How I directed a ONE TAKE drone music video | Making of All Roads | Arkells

So the sun was already down and we got our last shot and as the sun lowered, so did my happiness levels. I was like, damn, I didn't pull this one off. I kind of did a decent job in the last few videos for them and I was super excited about this concept. I'm like, let me direct this one and I felt like I let them and myself down. Max was super nice and super positive as he normally is, which is nice and kind of him. He's like, oh no, it's gonna be great. Like, I'm sure it's gonna be awesome. And if not, we'll do it again.
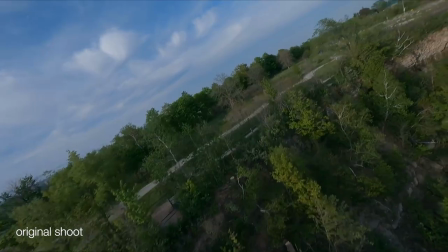So that kind of made me feel better. So I went back, I slapped the edit together and I sent it to them I think the next day. And it was fine, it was fine. It wasn't as I wanted. Luckily Max and Ash decided, let's do it again. It was like a dress rehearsal. they're like if we can shoot it by this date in the morning instead of at sunset when no one's there i was all in checked with the band they were in so shoot number two was a go because for the second shoot we decided to shoot it in the morning instead of at sunset um i ended up staying in a hotel in hamilton the night before just so i wouldn't have to drive there like 45 minutes to an hour at like 3 30 in the morning and also because i went to hamilton the night before the shoot I walked
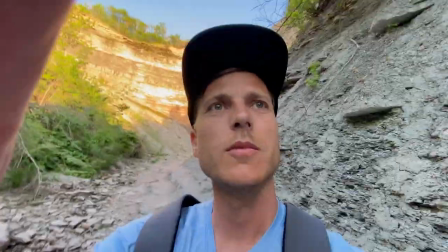the path of the drone so I'm in the bottom of the ravine where
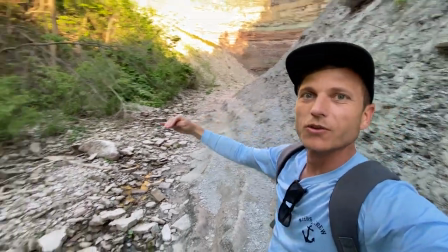the drone flies down through here and then through those
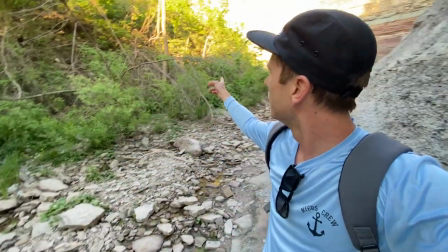trees I'm just here to get rid of some of the things that might get in our way
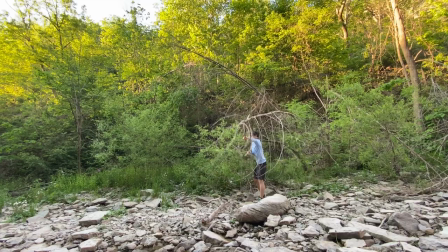and basically got rid of branches and shrubs and things that could affect its flight path because on the first go the drone accidentally hit Scragle which is what Misha calls like loose branches and things.
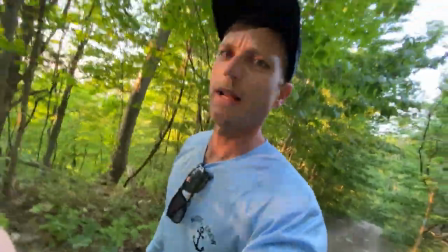Hiking back up the trail. It's quite a hike especially when you go the wrong way. I went the wrong way. So day two. I arrived on the location at about 5 40 a.m. and it looked beautiful. The only problem was it's so damn windy.
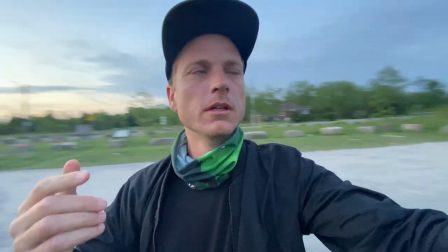I don't know if you can hear that wind.
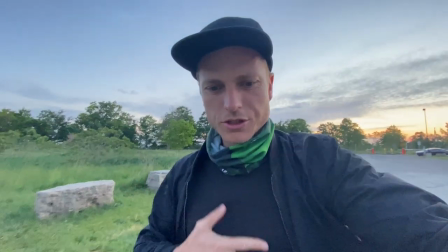So that's rather upsetting on a reshoot day where you want everything to go perfectly.
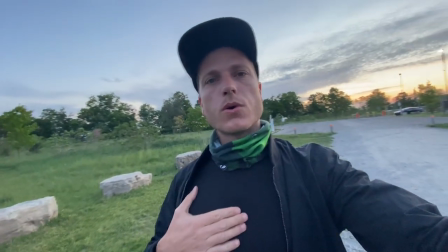So this time we wanted to work way quicker.
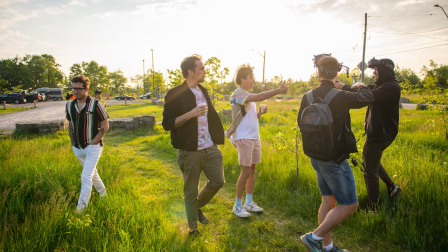So we just walked through what the drone was doing, the flight path, described each section what we needed to do, and we basically just went out to accomplish it.
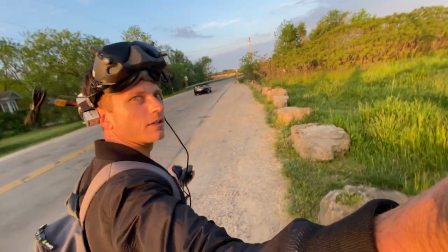Okay, there's Max and Mike going down the street, the sun's right, the sun's up. Something I really wanted to see for the opening shot was this beautiful cinematic swooping
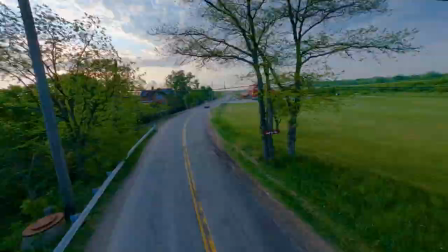shot that came down and revealed that Max was actually singing along to the song. I thought that was going to be a cool thing to be like, oh wow, that's in sync from here on out.
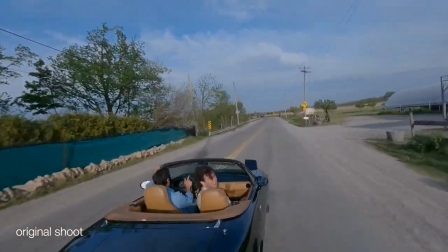The first time we shot with Max with the drone flying behind him, he kind of was looking around a bit too much because he didn't know where the drone was.
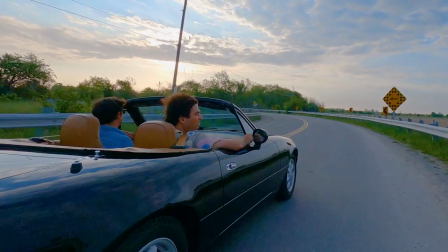This time the goal was to make Max look cooler so we just had the drone fly next to the car and Max looked out to the side as he sang, which was a much better opening.
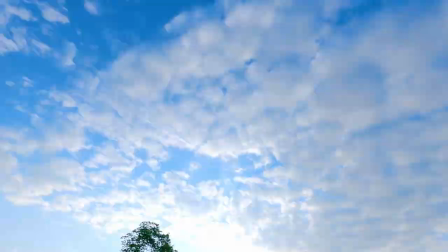Misha dipped down, flew through the tree, hit the flip exactly in the right spot, so the first shot was done.
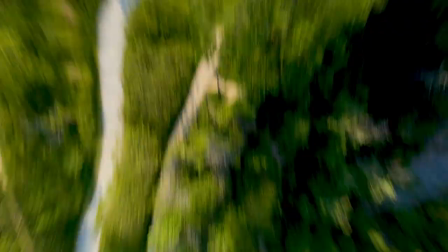So when the drone flips at the music hit, that's our first cut point.